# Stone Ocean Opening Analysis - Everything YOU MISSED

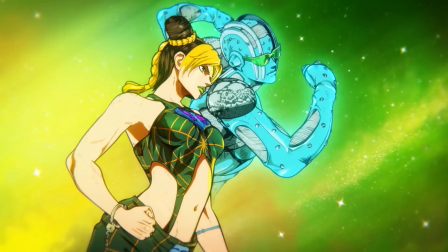[0:00]
So the opening for JoJo's Bizarre Adventure Part 6 Stone Ocean has just dropped,
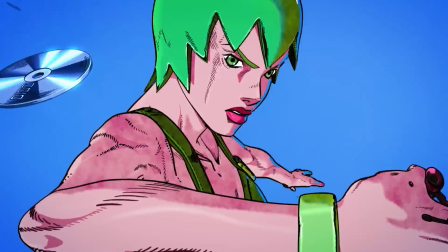[0:04]
and per the usual for JoJo openings, it's packed with tons of details that you might miss if you blink.
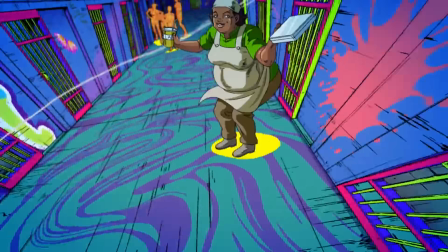[0:09]
I'm gonna try my best, but since there's so much to go over, if I do miss anything, please let me know in the comments below.
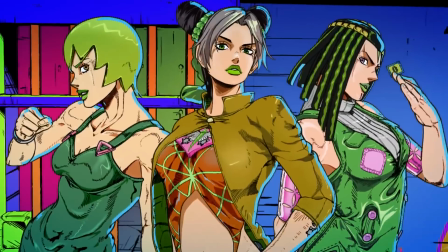[0:15]
This opening is titled Stone Ocean, and is performed by Kishida Kyoudan and the Akeboshi Rockets.
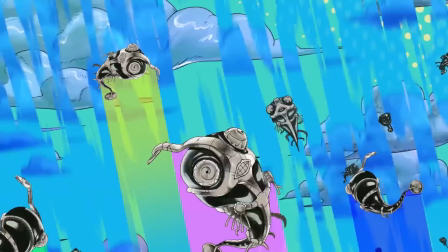[0:20]
3D openings have returned, and they're being done by Kamikaze Douga, which is fantastic to see them return, and even reference their earlier work with this opening.
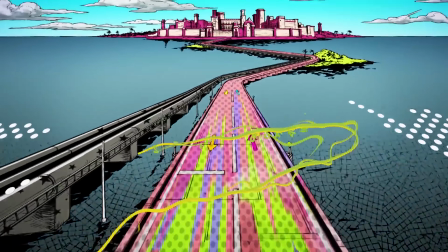[0:28]
We spend the first half of this opening following String from Stone Free, and I really love that aspect of it.
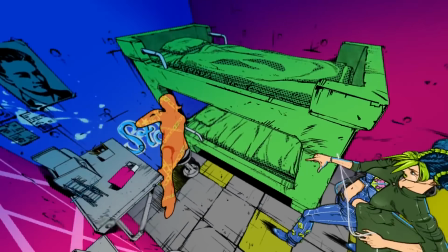[0:33]
It feels like the camera is on a set track created by that string, bobbing and weaving through the events of the first third of the part.
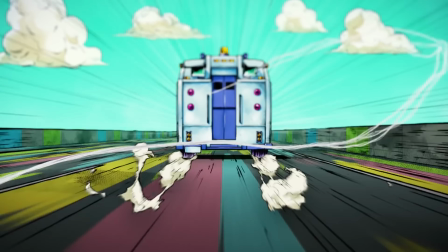[0:40]
We start by following the detention vehicle on the road, with flashing colors on its way to Green Dolphin Street Prison.
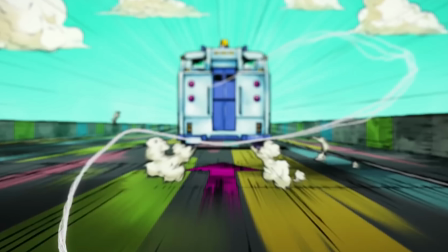[0:46]
I didn't even notice this until I started editing the video,
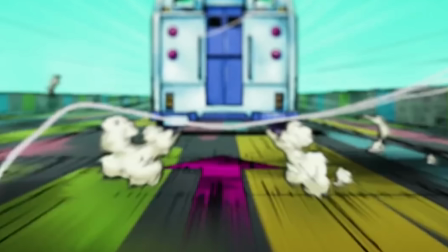[0:49]
but you could see the to be continued arrow pointing on the road as the van drives by, and that's just so cool.
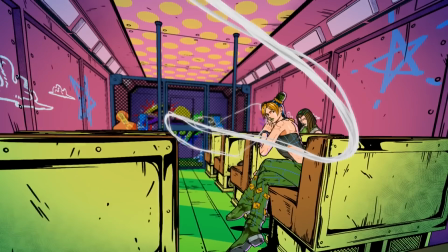[0:57]
Taking a look inside, we have Jolyne and Hermes sitting in there with orange silhouettes for the other prisoners.
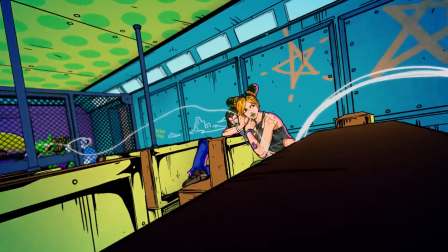[1:02]
This is going to be fairly common throughout the entire OP.
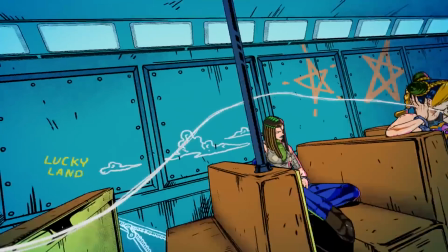[1:04]
Characters we are not introduced to, or are not important, or are antagonists to each arc will have orange silhouettes around them,
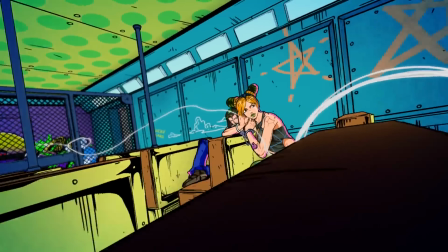[1:11]
orange being the common jumpsuit color of prisoners in the United States.
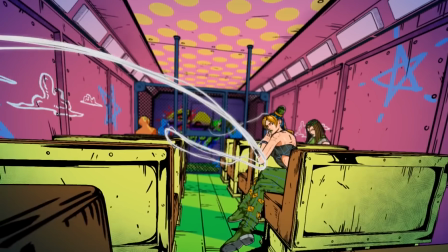[1:15]
The inside walls of the vehicle are painted with strings in the shape of the Joestar birthmark for obvious reasons,
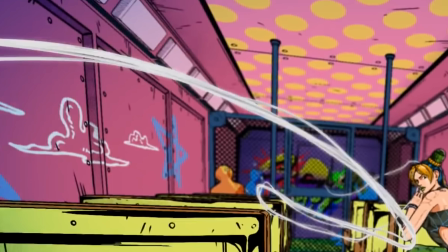[1:21]
and clouds, which represent Weather Report's influence that he will have later on in the part.
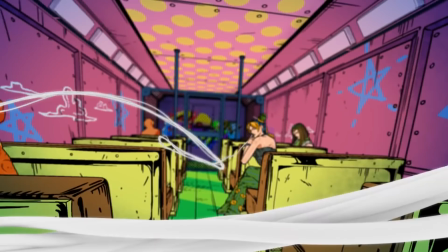[1:26]
It's a little hard to see, but there are actually 6 stars painted on the walls, one for each member of the Joestar family,
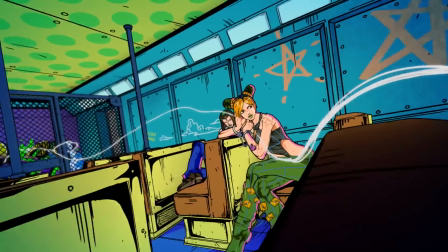[1:32]
and the one that lights up is the one right above Jolyne for obvious reasons.
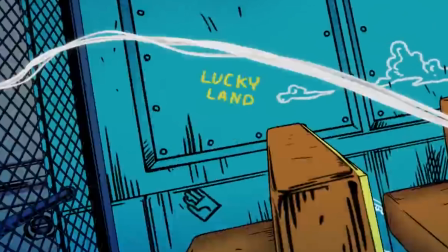[1:36]
Lucky Land and Jotaro's hat pins are some of the first things you can see as the colors of the background change with every beat of the music.
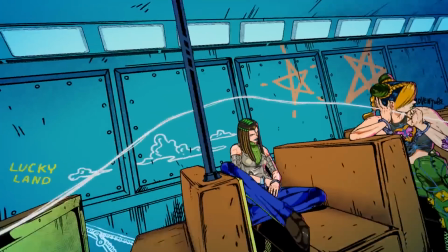[1:43]
You can even see Bruno's zipper hidden underneath a seat. We speed out the windshield past Tom Cruise, above the highway into the title card.
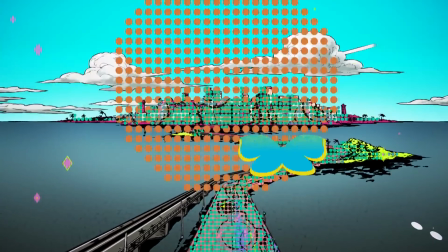[1:51]
The butterfly takes off from the opening, leading us to a bunch of unknown prisoners with the call sign MA152403.
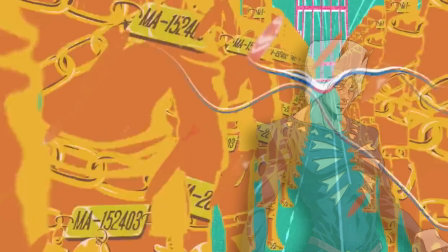[1:59]
This is Weather Report's identification,
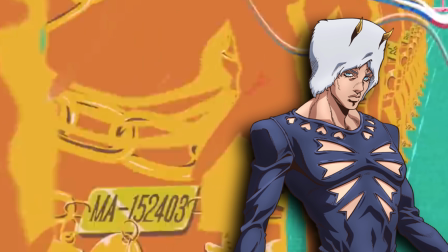[2:01]
showing that even if the character himself isn't as prevalent as some of the other characters in the OP, his influence on the part definitely is.
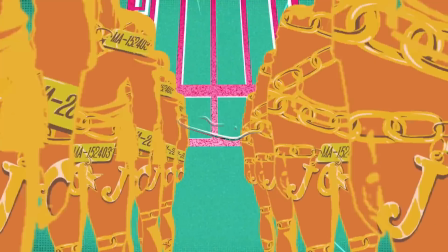[2:09]
Now, this could just be a line of random prisoners, but I counted 28, though there may be more since it's through a transition.
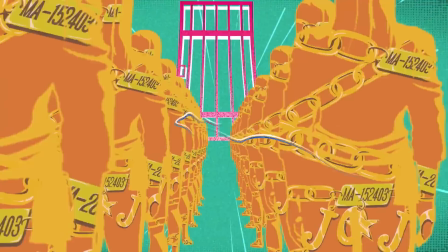[2:16]
I don't think it's too much of a stretch to assume that this is a reference to the 36 sinners needed for Poochie's heaven plan,
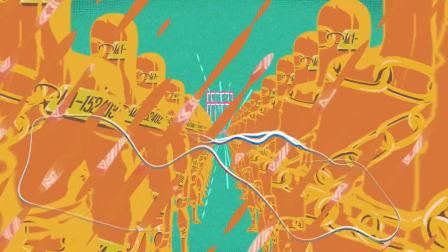[2:23]
especially since they all have Weather's call sign, and we know there's a very deep connection between Poochie and Weather.
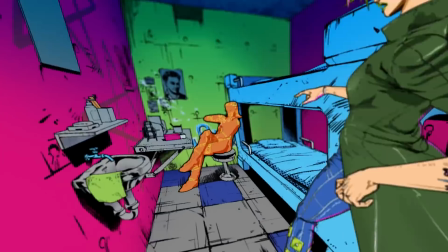[2:29]
We zip straight into Jolyne's cell with Gwes leaning back against the chair,
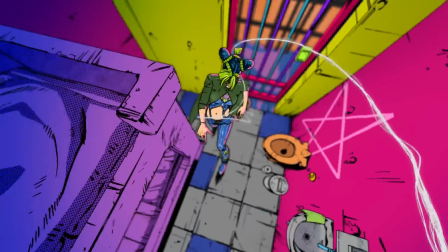[2:33]
and this shot is so cool because the 3D nature of this opening allows the camera to make the most out of the space that's given,
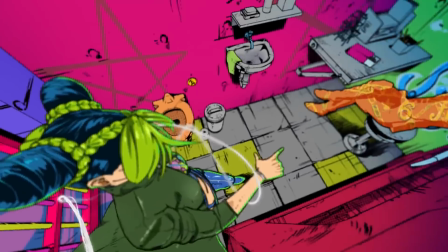[2:39]
which is definitely really small in this setting. And the bed, toilet, cell bars, and the walls all flash with different colors each beat on the music,
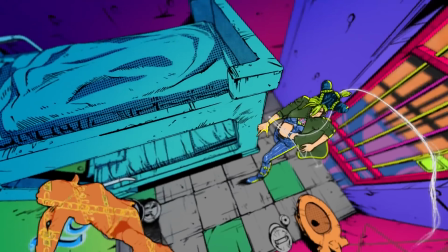[2:47]
while spinning around the room into the next scene, which is great to see.
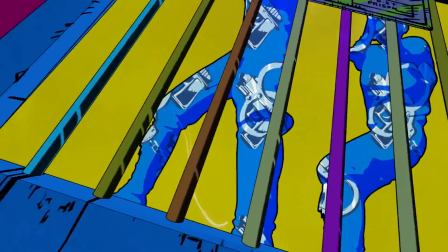[2:51]
From the events of the Goo Goo Dolls arc, prison guards take the role of blue silhouettes with guns and handcuffs, donning their appearance.
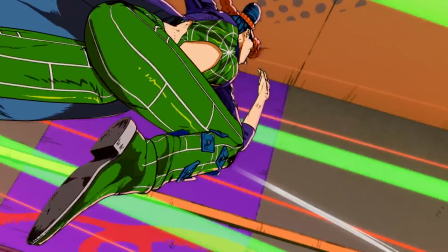[2:58]
Flanking her on both sides of the hallway, they point their weapons through the bars as a very Smoline sprints away past the string,
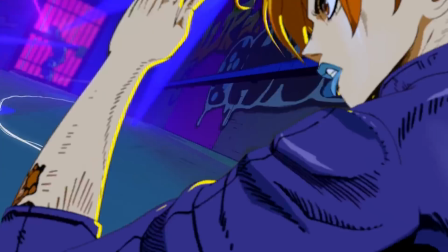[3:05]
referencing Goo Goo Doll's ability to shrink things in size.
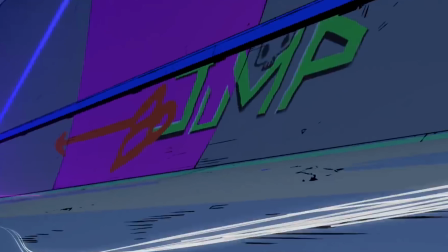[3:09]
On the hallway walls, graffiti lines it with references to Shonen Jump, Battle Tendency, and a few other things that I can't make out.
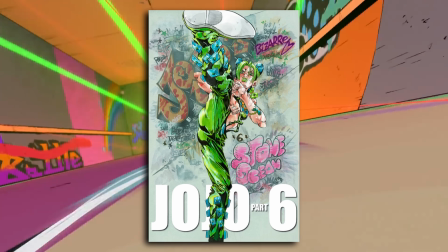[3:15]
I should mention that all the graffiti style in this opening is in reference to the background of Volume 7's cover.
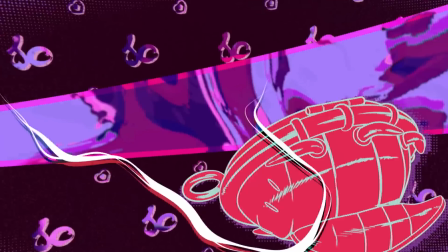[3:21]
As we slide under the prison door, it reveals the brooch with a fragment of the stand arrow, giving certain characters their abilities in this part.
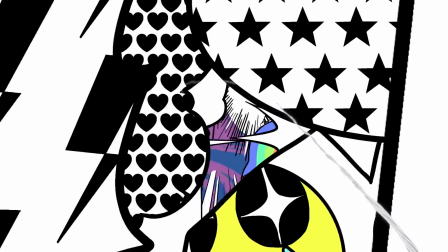[3:28]
This leads to a nod towards Kiss, and the lips appear to shout different references to other parts in speech bubbles, like stars, diamonds, and hearts.
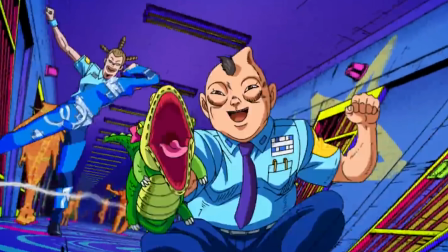[3:37]
We sweep through the hallway to see the warden, Loco Barocco, and his vice warden, Charlotte, the alligator puppet.
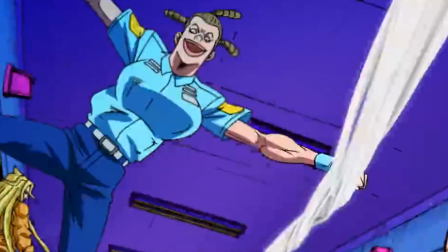[3:44]
Funnily enough, the strip search staff has a brief cameo because David Pro knows everyone's all about the horny.
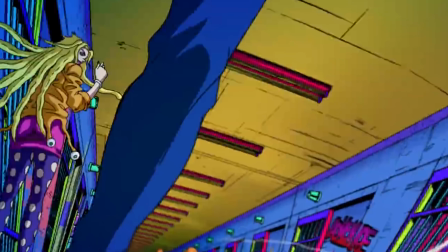[3:50]
Mucha Mueller, otherwise known as Mew Mew, the chief security guard and user of Jailhouse Rock,
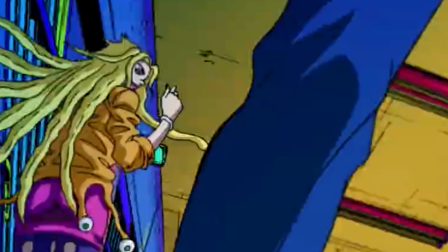[3:56]
is shown so quickly, and that's really interesting considering she becomes a tertiary antagonist later in the part.
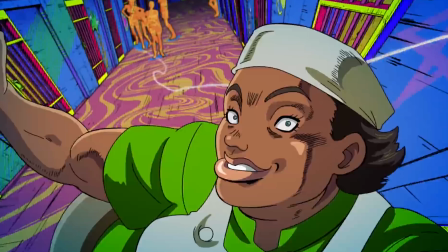[4:02]
The prisoner who serves the female ward cafeteria and also gives Jolyne some advice is looking super wholesome.